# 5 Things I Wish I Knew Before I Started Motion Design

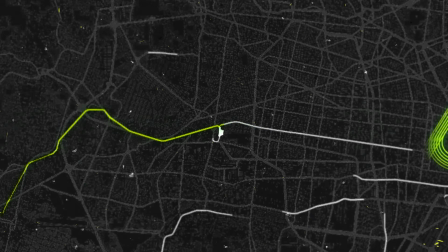This usually happens when my idea is clear enough and I want to explore the assets that I could use.
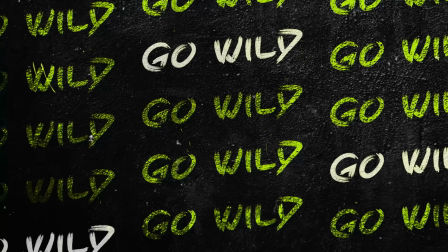So in this Puma example I was searching for videos of the animal that would fit,
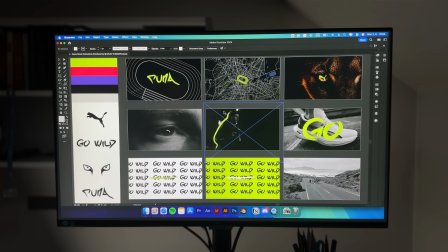footage of the shoes and I can also directly test which color would work the best and create extra graphics as you can see on the left side. Now you know how to progress, how to gain inspiration and the importance of storyboards. So now we have to focus on matching the animation with the audience. Because so many beginners, including me, just ignore this. Always keep the target viewer in your mind. You are so proud of your work. You created an awesome fast-paced flashy animation with great music just to realize that the target audience likes calm and minimalist style.
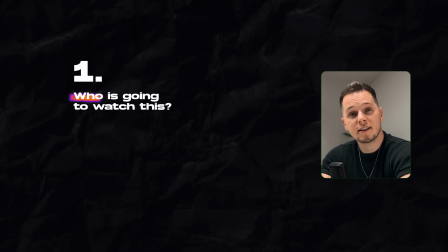So before you start animating, always ask yourself who exactly is going to watch this and what I want to make these guys feel when
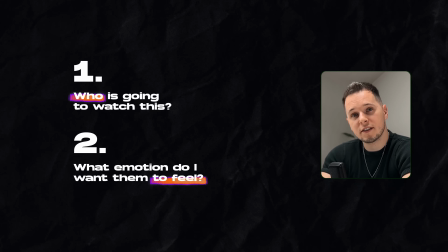they watch the video and based on these two things the decision process is going to be much easier.
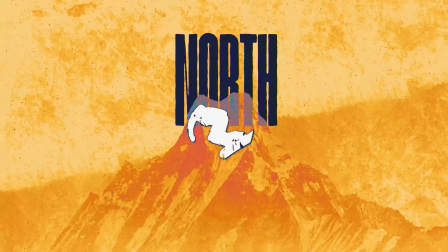As an example I have this North Face animation. Snowboarding is about fun, energy, cool stuff in general and that was exactly the vibe that I wanted to get.
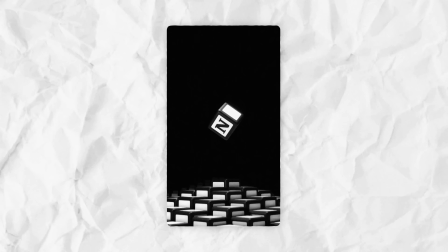Or here where the cubes represent how Notion helps you stay organized and also with this minimal
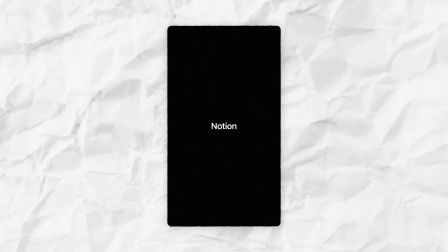clean style that matches exactly what the brand is about and what users want to feel. So remember it doesn't matter how good your animation is if it doesn't align directly to the target audience. And we are at the last point and this one is huge. Sharing your work or progress online. I know this can feel intimidating and scary because you feel like people are going to judge you but hear me out. I promise you I felt the exact same way but luckily there's a super simple solution because no one says that you need to be a professional.
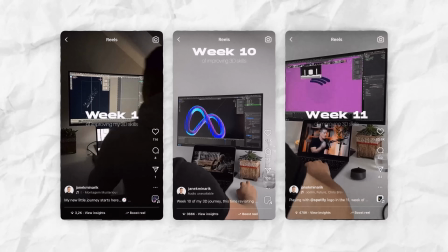So I turned this completely around and position myself as a beginner who just likes sharing his hobby. And I shared my weekly progress.
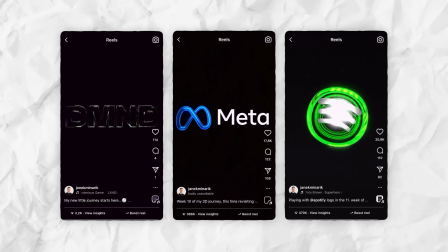At that time it was about 3D animation because that's what I wanted to learn but it can be anything else that you want to learn. Now there are two main things that happen here and are extremely valuable in my opinion and I don't mean like getting followers or going viral or stuff like that.
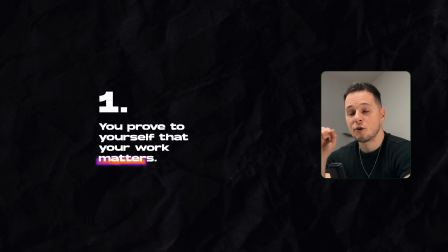Those things are nice but they don't really matter. The first is you convince yourself that people are interested in your work and what you do. I was never someone who posted too much social media in general but seeing like oh my god someone actually likes it and wants to learn from me is
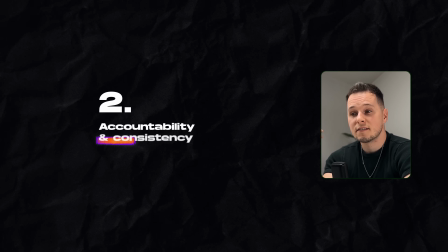such a huge boost and great mindset shift and the second thing is you just hold yourself accountable because in my example since i created a weekly series i just had to make sure to deliver every single week so that way you create instant improvement and feedback loop and
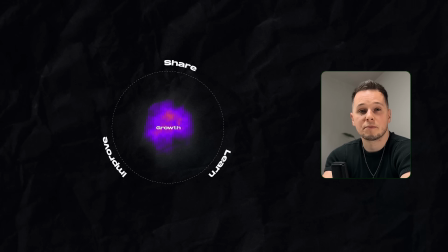as a bonus of course you grow an online audience and potentially pick up some client work but that is a long topic for another video. So those were five things that I really wanted to share. Obviously there are so many more points that I could cover but didn't make it into this video. So if you wanna keep learning on a regular basis, I run a weekly newsletter for which you can sign up completely for free. So check it out and let me know down below in the comments if you have any other things that you wish you knew before you started. I would love to read them. And finally you may have noticed but this is my first ever talking only video here on YouTube. So I'm really curious about what you guys think if you like this video and if you found it helpful of course again let me know in the comments or just subscribe or like this video that's enough for me alright that's it thank you so much for watching and I'll see you next time